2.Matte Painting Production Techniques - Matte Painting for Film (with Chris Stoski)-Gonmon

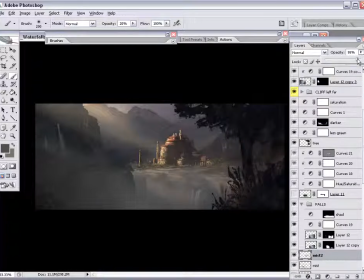[57:29]
But to make things look and feel photoreal, especially in hazy environments, it's in a matte painting like this, it makes sense to keep things a little toned down.
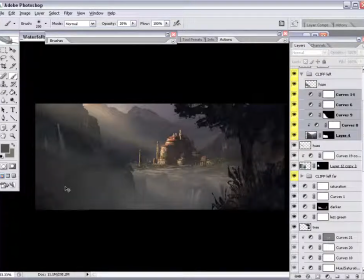[57:44]
We don't really want super blue color, super cyan colors down there in the valley, or in general in our shadowed portions of the matte painting. Just keep sliding elements around just to see if they can fit in a little better.
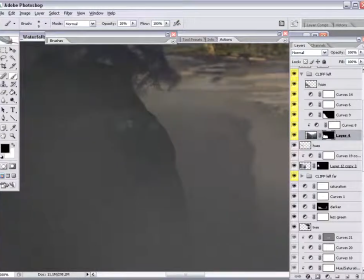[58:04]
I'm going to start to edge, paint in little trees and bushes, roughen up this.
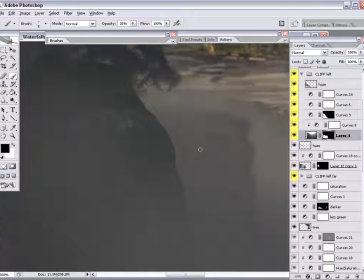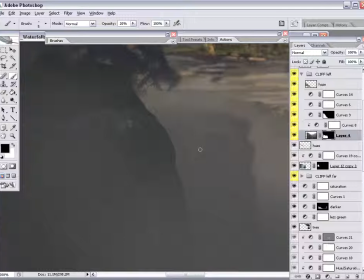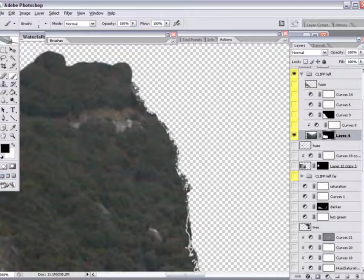[58:40]
A little bit more haze as cloud bodies. For now we're going to keep this a little bit rough.
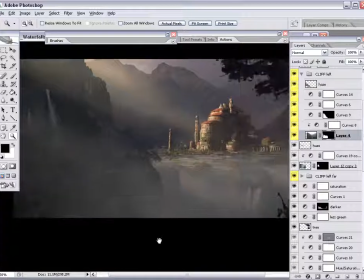[58:49]
As we zoom out, it's going to look fairly realistic.
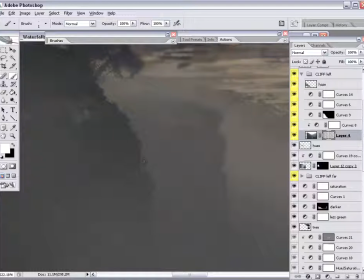[58:54]
No one's ever going to see the matte painting up at this scale. If you've ever studied
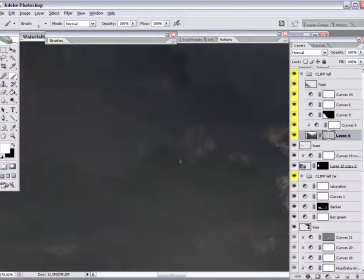[59:01]
a real traditional matte painting, one that's a tangible painting on glass or on fiberboard, you've had the opportunity to see how rough they painted matte paintings back in the day. And when we do matte paintings digitally nowadays,
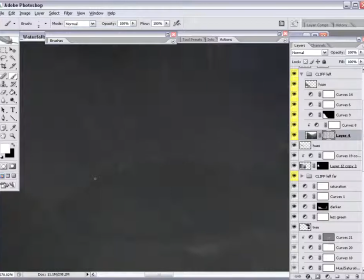[59:18]
we have the opportunity to do that on occasion, not always. But when you're painting at twice the resolution of your final output, often some of the scribble qualities or the painterly qualities will appear more realistic.
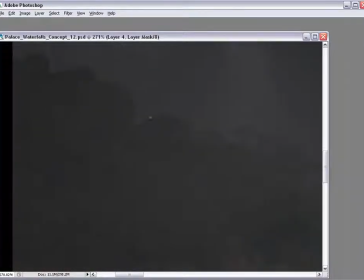[59:36]
So for example, you can see these are really rough tree lines that I'm painting in here, and we're at 271% zoomed in. So that's almost 3 times bigger than the actual 2K matte painting.
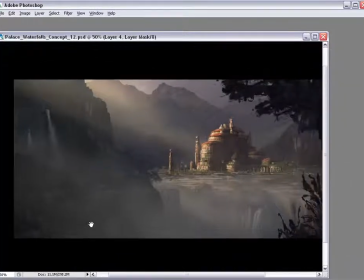[59:51]
Now, because I'm creating this 2K matte painting for this DVD,
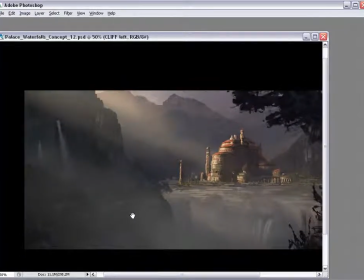[59:56]
really the ultimate res is going to be animated and seen as a final product at 1K.
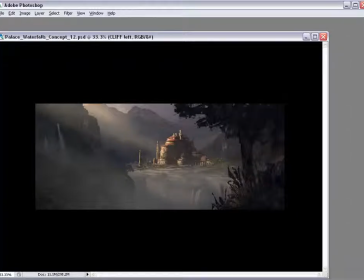[60:04]
For film, we do a similar thing. Since our goal is 2K, we'll paint at 4K.
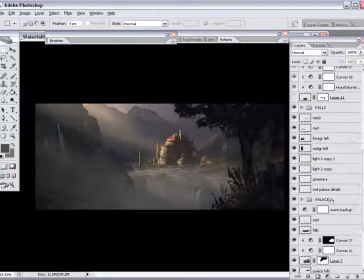[60:09]
Generally speaking, many of us like to paint double the resolution of the ultimate goal, the ultimate product.
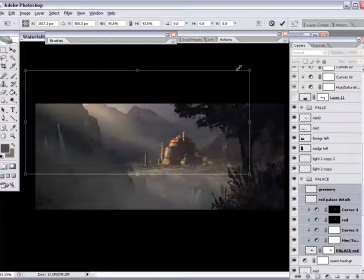[60:26]
Just going to scale down the palace a little bit, just because it was feeling a little bit too large in the composition. It was a little too large with respect to the mountains, and especially with respect to the lake in front of it and the waterfalls.
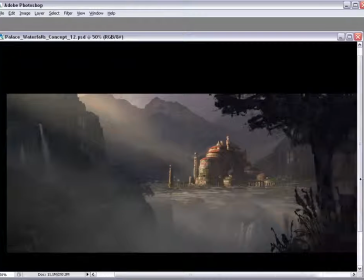[60:41]
Maybe slide it around a little bit, left to right.
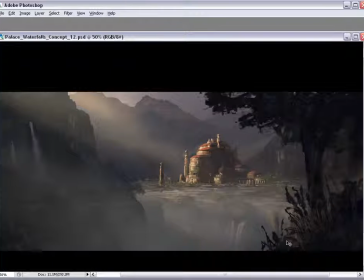[60:44]
When you want your focal point near the center of your frame, you don't want to put it exactly in the center.
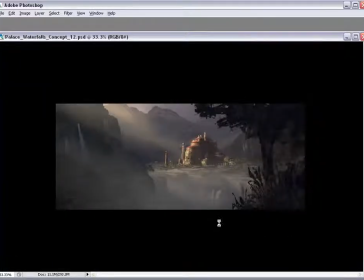[60:52]
You want it slightly just off center.
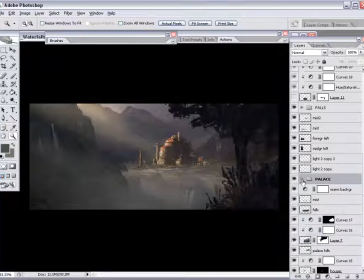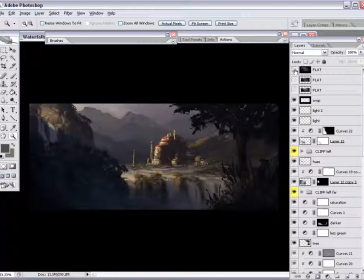[61:03]
Again, just a quick comparison. And save it.